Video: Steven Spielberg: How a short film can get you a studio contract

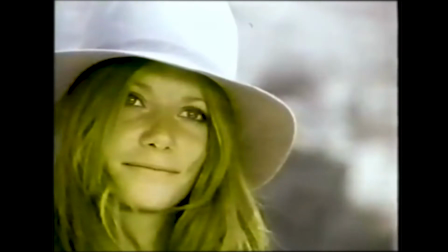4:19 So, your scene's ended. You've done what you set out to do. But now, there's an awkward moment.
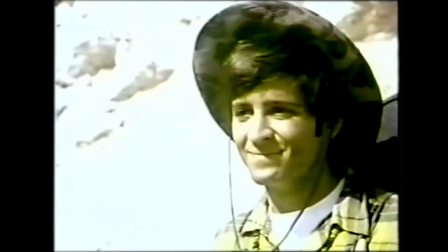4:27 There's no real ending to the scene. What do? Transition out.
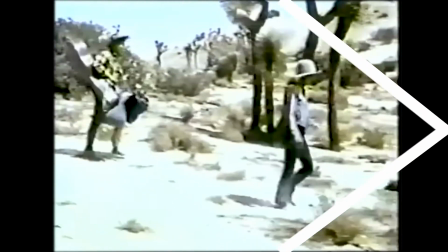4:33 Direct your viewer's eyes to the next scene.
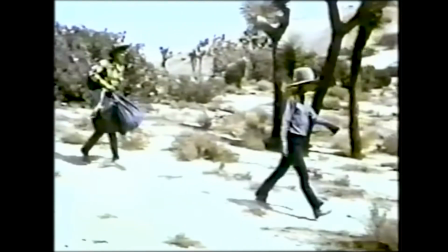4:38 Having the motion of the car and couple walking in the same direction helps to sell this cut and makes an otherwise jarring transition less noticeable.
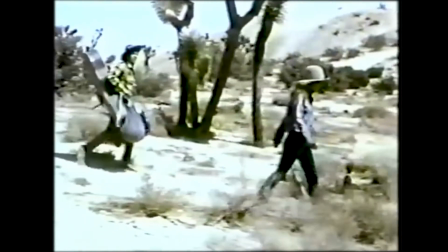4:45 It works as a transition. Amblin uses transitions well because it understands when they need to be big and flashy, or invisible.
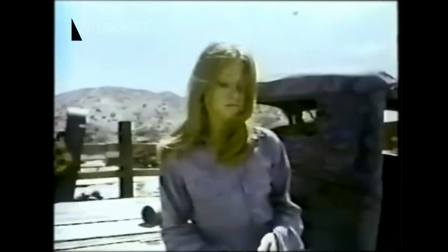4:54 It uses them at the right moments. Small transitions for small moments. like a random object to get you from one scene to the next.
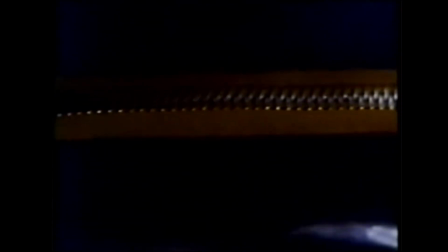5:03 Transitions that take center stage happen after important story or emotional moments. Like after the couple's love scene, a match cut is used.
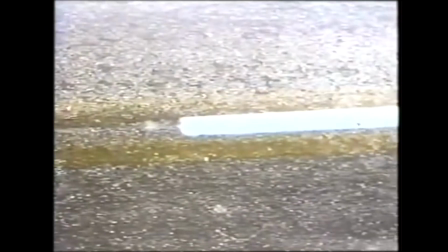5:11 A big transition equals a big significance to the story. A good film will make its audience ask questions. Why did that happen?
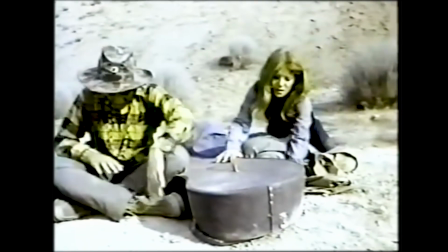5:23 Why do they keep showing that thing? People like to problem solve. Amblin establishes early on that the man's guitar case is important.
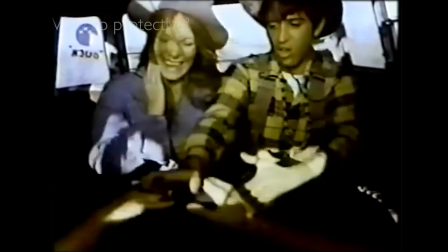5:32 What's in the case? Why is the guy protective of it?
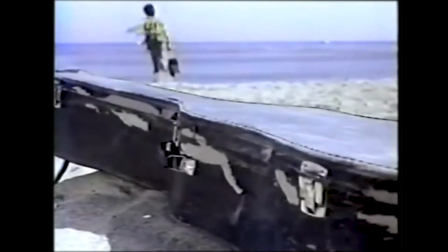5:38 The audience wants to work out what's going on, they just don't want to be aware of the fact that they're thinking.
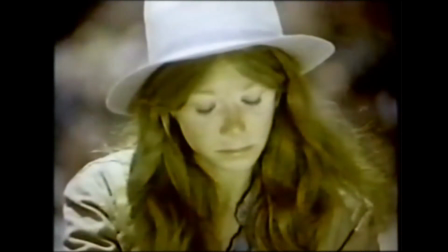5:46 Asking a question and delaying the answer helps build anticipation for an audience.
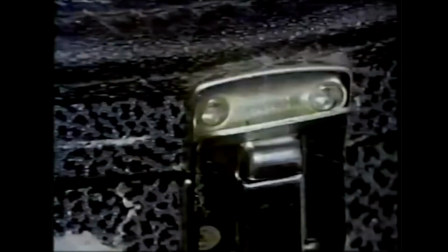5:50 It makes them guess the answers and try to fill in the blanks on their own. This will ultimately get the audience more invested in the story. What sets Amblin apart from many short films is that right away you can feel the style of the director.
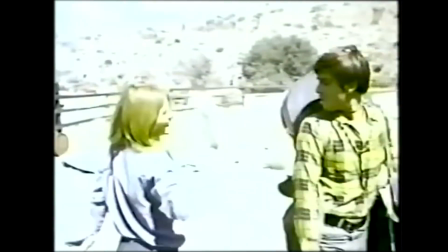6:09 Amblin uses a number of shots that are signature to Spielberg. It's able to show off without taking away from the story.
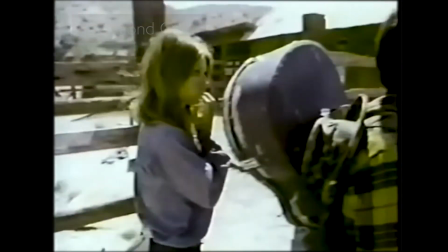6:17 This one lasts 45 seconds. There are tons of videos out there explaining how Spielberg uses this for his dialogue sequences.
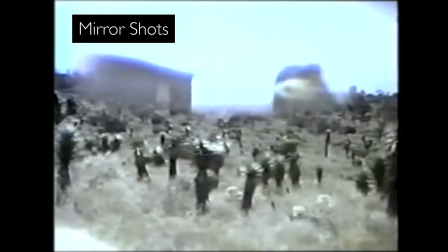6:26 In Amblin, we start to see the beginning of Spielberg's long history of mirrors and complex camera movements.
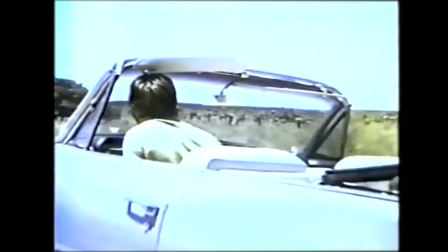6:33 Experiment, follow your own interests, and find out your own unique style of storytelling.
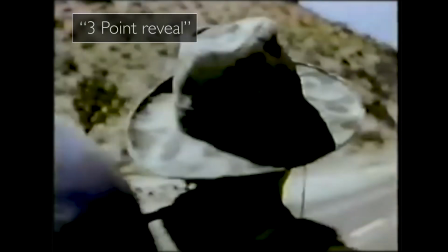6:38 The three-point reveal. Not a real term, but if you look through Spielberg's filmography, this shot is everywhere.
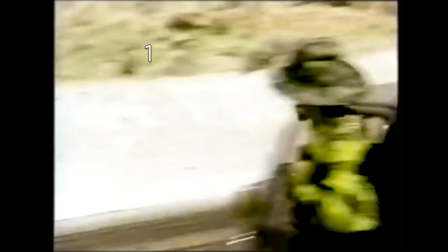6:45 It's become part of his own style. It tells you everything you need to know about a scene in 5 seconds.
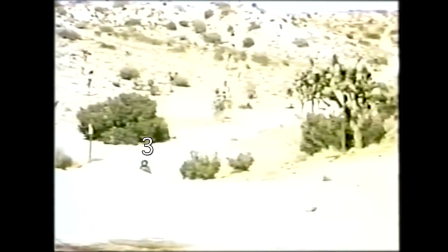6:51 It's a shot that has 3 different beats or points of focus.
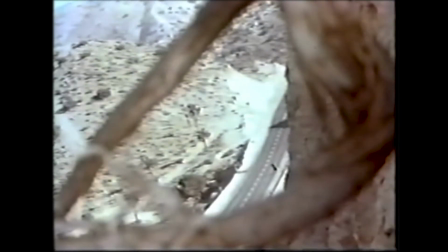6:56 He likes this shot so much he used it twice, once when the woman character is first revealed.
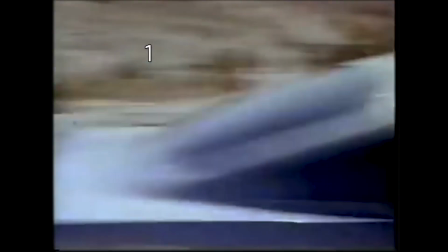7:01 It's the same principle here. Beat 1. The car passes by. Beat 2.
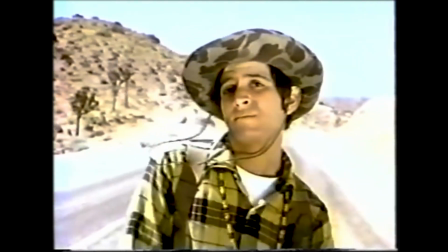7:06 The man's face is revealed. Beat 3. We crane up to see the open road.
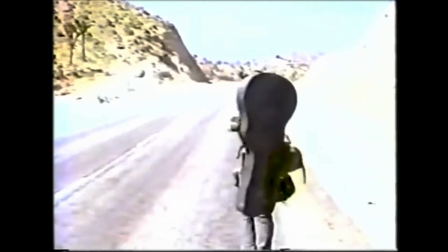7:12 Never miss an opportunity to add creativity into the small details.
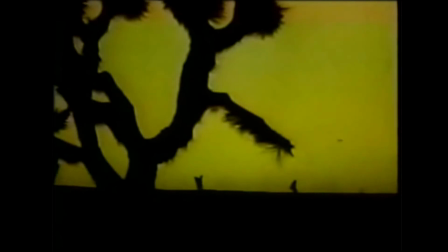7:20 This short film got studio attention because it showed off a deep knowledge of storytelling techniques,
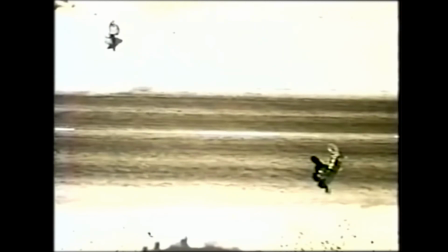7:26 while at the same time incorporating them into the director's own signature style. That's not an easy thing to do. A short film is a calling card. It's more than a story, it's a way to show off what makes someone unique as a filmmaker.
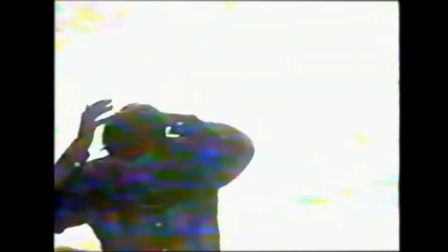7:40 Story always comes first, but remember, you're also trying to establish a personal brand of storytelling.
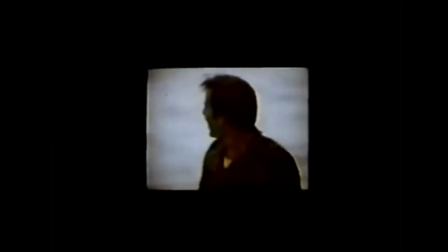7:47 When you're making your own student film, think about what style and techniques you want to be known for. Go make some art.